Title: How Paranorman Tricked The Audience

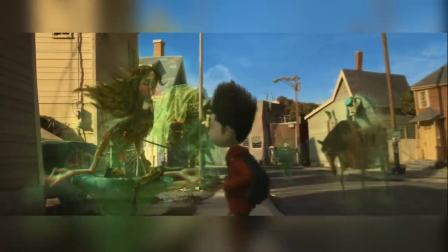8:10 He's kind of quiet and unassuming, despite his interest in the dead, and part of why he's embraced zombie culture so heavily could be because the town's labeled him the talks to dead people kid,
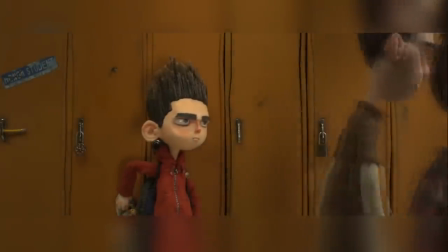8:18 so he's internalized it as an interest of his to make it come off more natural. And going back to the opening scene, what's the first way we see him?
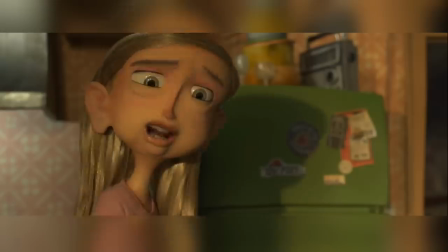8:24 In the dark, watching a zombie movie with no one but his dead grandma watching over him. His living family doesn't know how to communicate or understand him, so they don't really try, and in turn,
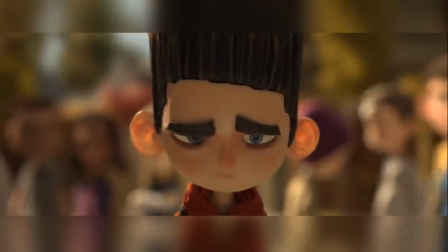8:33 Norman has isolated himself, taking everything as it comes and not getting bothered when he's bullied.
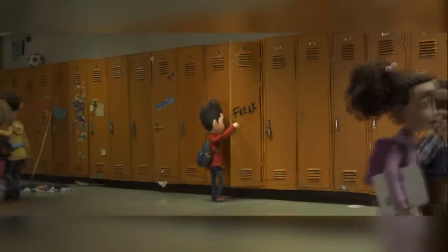8:37 In fact, there's a great little detail of how when Norman sees writing on his locker, he opens it to bring out cleaning supplies and wipe it off, subtly showing to us that he's gotten so used to being picked on,
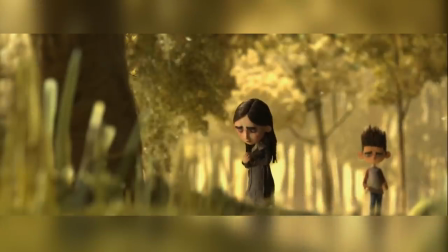8:46 it's become second nature to him. He'd basically be in the process of turning into the next Agatha, a scared kid shaped by society's tendency to belittle and shame outcasts,
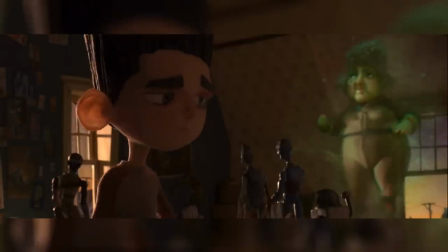8:54 if he didn't have any supportive figures or friends to keep him from becoming bitter and resentful.
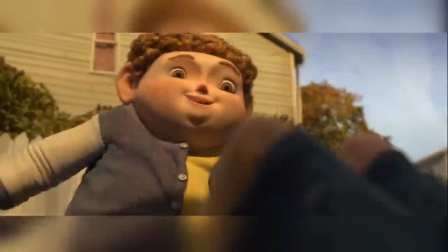8:58 One of them is his grandma, obviously, and the other is Neil, who, unlike most fat, geeky best friend type characters, doesn't start out being Norman's friend.
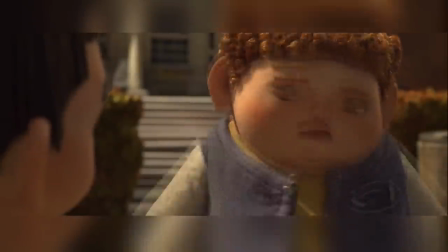9:06 Rather, he's a kid that tries to hang out with Norman, who at first doesn't pay Neil any attention,
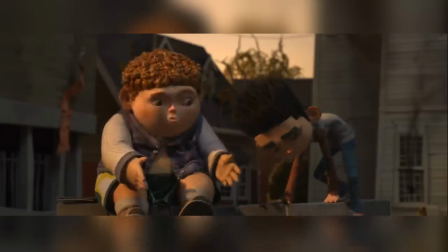9:10 but comes around to liking him by the end of the film, having realized the importance of those kind of friendships by seeing what happened to Agatha.
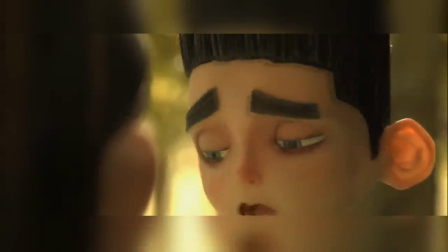9:15 And that again shows us a parallel between the 18th century and modern day characters to explain how they reached the conclusions they did.
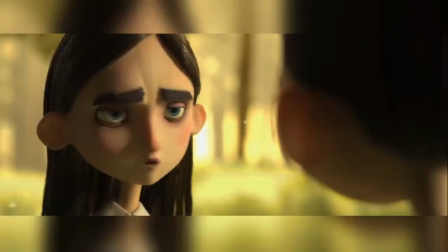9:22 Disregarding time differences and cultural fears, what Agatha fundamentally lacked that Norman had was a support system.
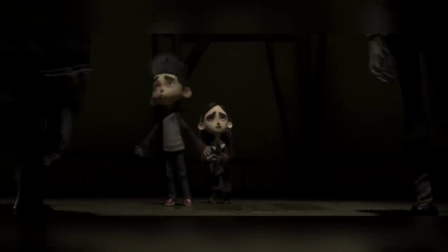9:28 At one point, her mother was there to guide her, but she was ripped away from Agatha by the same jury that convicted her, so she lost a part of her humanity, and with no one to comfort her,
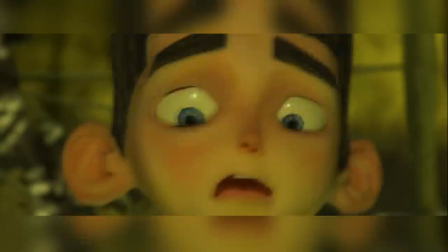9:36 it got worse and worse. She was a monster created by the society that deemed her as such, and her curse, meant to get back at those that harmed her, only fueled that exaggeration of who she was.
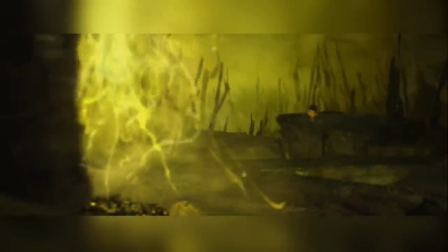9:45 So like Norman leaned into his obsession with the dead, Agatha subconsciously leaned into her role as a villain, becoming a bigger bully than the jury ever was in the process.
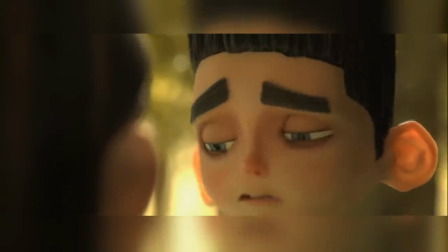9:53 So in the end, it would make sense that Norman, as the only person in town who knows what she had to deal with, would be the only person that could get through to her on her level. Previously, I also mentioned the fact that Norman and Agatha are related, but I should clarify that that's never directly spelled out,
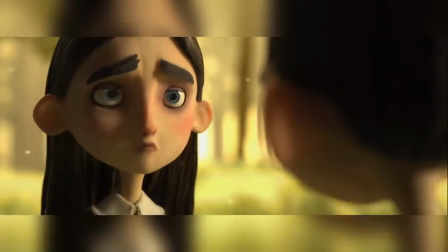10:06 and instead made through inferences, seeing as Agatha has the same last name as Norman's uncle,
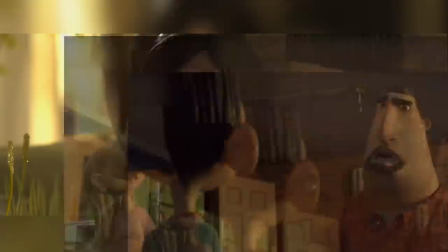10:10 who is the brother of his mom, who would have given up her maiden name after being married, which explains why Norman and Agatha don't have the same last name.
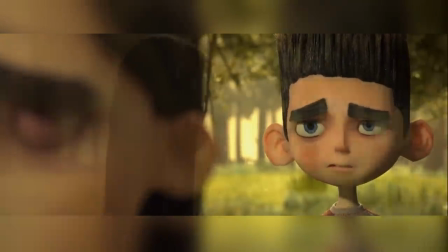10:17 Knowing that the two are related is more of a continuity thing for the audience so we can understand where Norman's powers came from in the first place,
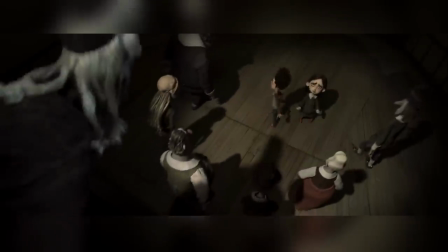10:23 though, since Norman knowing he's related to Agatha wouldn't do anything to change the situation. Honestly, I think the reason for their relation never being outright stated is so that when Norman finally interacts with Agatha,
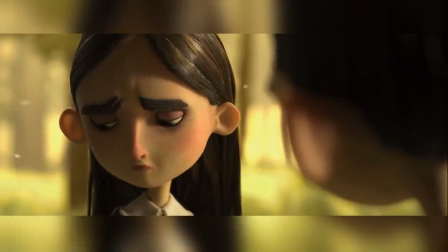10:34 he speaks to her as someone who shared similar experiences, rather than a descendant trying to put her to sleep.
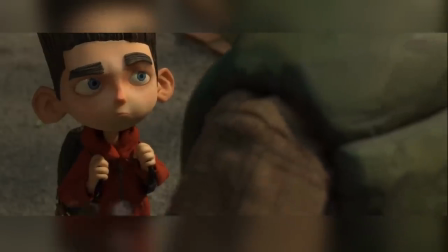10:39 After all, Norman's family has been responsible for keeping her at rest for generations, so if he came to her as one of those people, she might have never opened up to him.
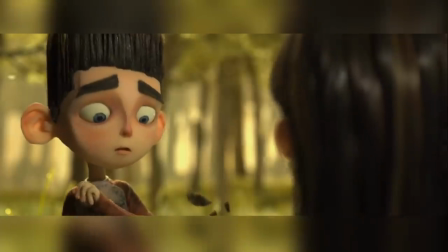10:45 But she did open up for another outcast. They connected over the figurative relationship instead of their more literal one, and in a way,
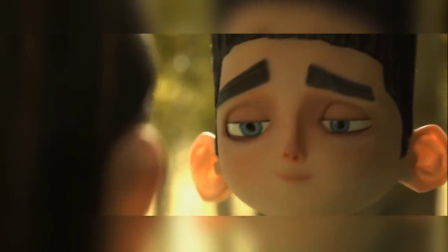10:52 that again subverts another trope of descendant of evil being has to stop them because it's their destiny, by never explicitly bringing up the fact that they're related in the story,
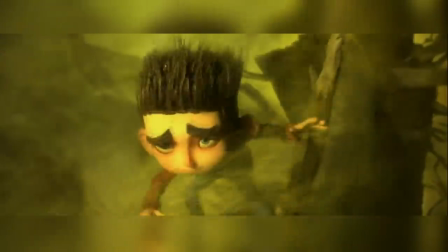10:59 since that isn't the focus or point. All the familial connection does, for those that notice, is continue to subvert common tropes whilst giving an explanation of Norman's abilities,
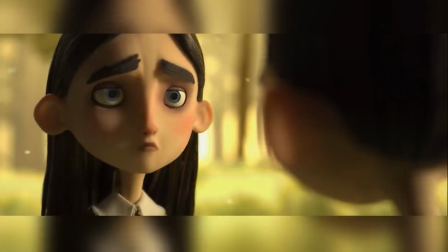11:08 and going outside of the film's clever, mature writing, I'd argue the film's subversive quality is also present in the medium of animation they decided to tell the story in,
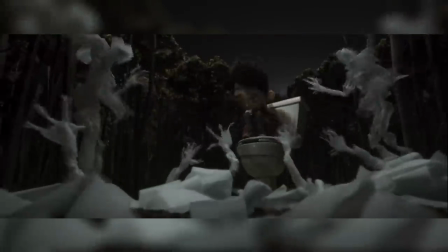11:16 which both gives it a unique look and creates symbolic imagery that never could have looked as good in any other form,
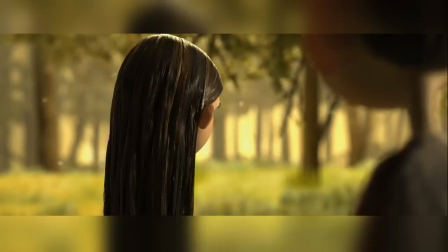11:21 though it's also most likely a big reason why you may not have heard of this up till now. Hey, and by the way, just as a quick aside, do not click off. This is not an advertisement. I just wanted to give a quick update and say that we finally have some merch.
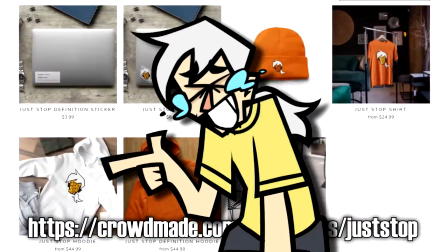11:33 I know you guys have been asking for it for, like, multiple years now, and I finally got some on Crowdmade.
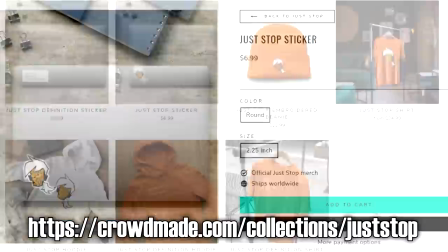11:38 We got shirts, hoodies, a cool-ass embroidered beanie, some stickers. We got two designs so far, and I think that they both turned out pretty well. And if you guys end up liking this and ordering, maybe we could do some more designs. But yeah, that's all I had to say. But back to the video. Just check it out on Crowdmade.
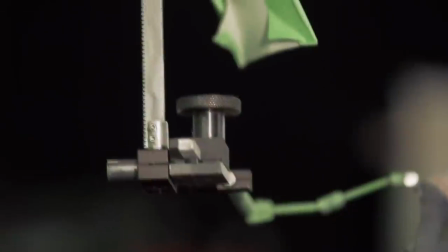11:53 You see, outside of commission work from other studios, stop motion in this day and age is a wholly thankless profession in the animation world.
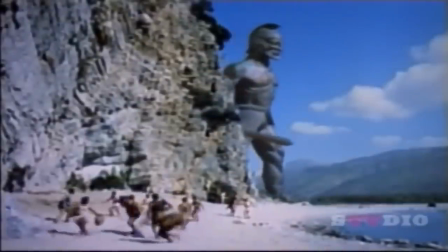12:01 Way back in the 60s and 70s, it was considered a go-to for specials and TV and all that,
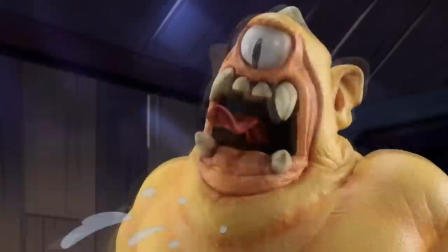12:06 but with technology advancing like it does, soon enough, the medium, in the eyes of corporate executives at least,
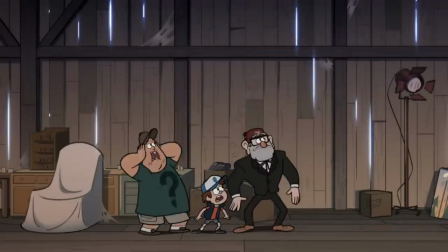12:11 lost value, and so after it stopped being the most efficient way to animate, the art of stop motion in mainstream media turned into a novelty.